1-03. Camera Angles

Where you put your camera and the direction it is facing can have a huge impact on how your film turns out. No duh, Wayne. Anyway, let's continue learning some of the basics and get stuck into camera angles.
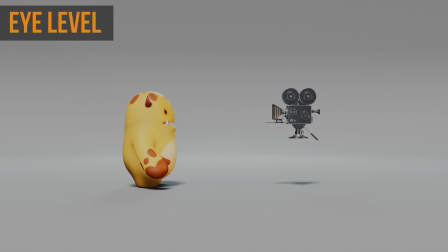14s
The eye level shot. This is where the camera is placed at eye level, looking straight ahead. This is the most common height as it mimics the real world. When we look around the world, generally our eye lines are parallel to the ground and we look at other people at this level. So when you place the camera at this height, it also puts the subject in a neutral perspective.
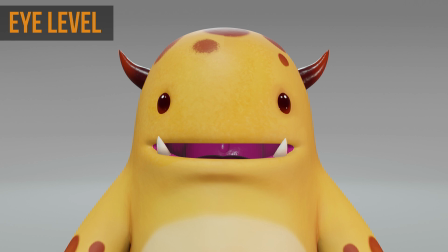32s
That is where we're not looking up or down at the character, as this can influence the way that we feel about them, which you'll learn in a moment.
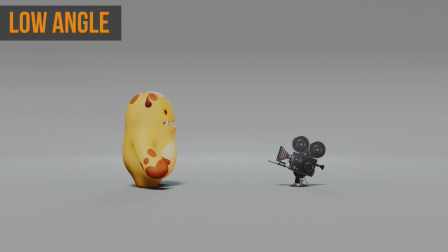40s
The low angle shot. A low angle shot is where the camera is looking upwards towards the subject.
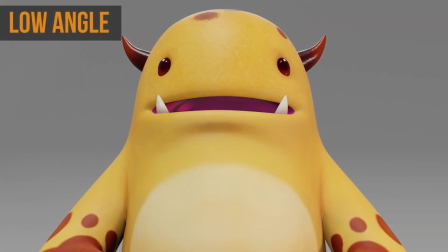46s
This can give the impression of dominance to the character, and it can make the subject look bigger or more threatening to the viewer or the other characters in the scene.
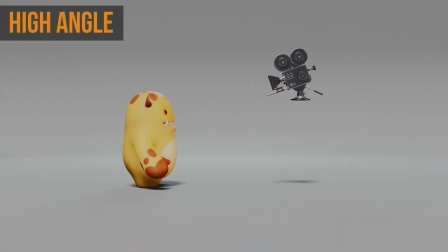55s
The high angle shot. This is the opposite to the low angle, where the camera is looking down at the subject. It can make the subject look smaller or inferior. This angle can be subtle or it can be extreme, like an aerial or an overhead shot.
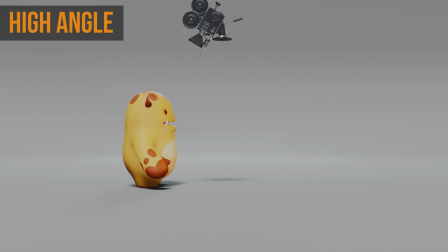71s
The low angles and the high angle shots are often used to create a power struggle between characters to make one feel more powerful than the other.
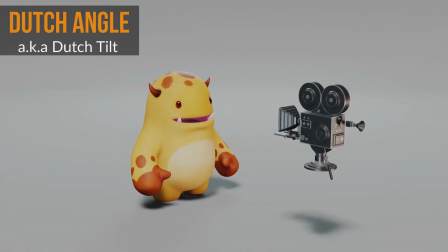79s
The Dutch angle or the Dutch tilt is where the camera is rolled to the side, creating what's called the Dutch angle.
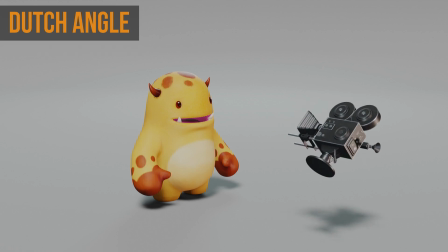86s
Now there's two directions it can go. It can Dutch left and it can Dutch right.
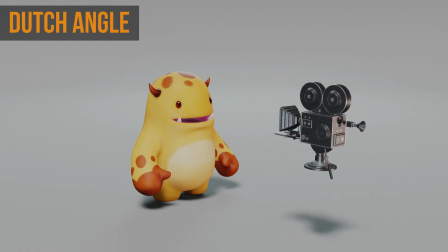90s
The name is based on the direction that the camera actually physically rolls, not the way that the subject is angled on the screen.
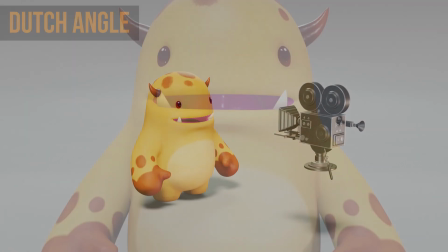97s
The Dutch angle is most often used to show disorientation or something unsettling, but sometimes it's used just to make things look cool.
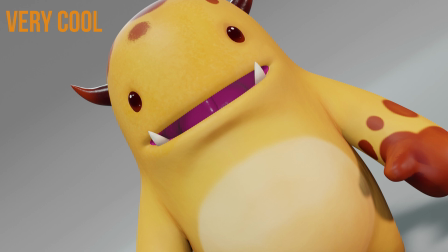104s
So now that you know how to make something look cool, let's take a look at camera shots in our next lesson.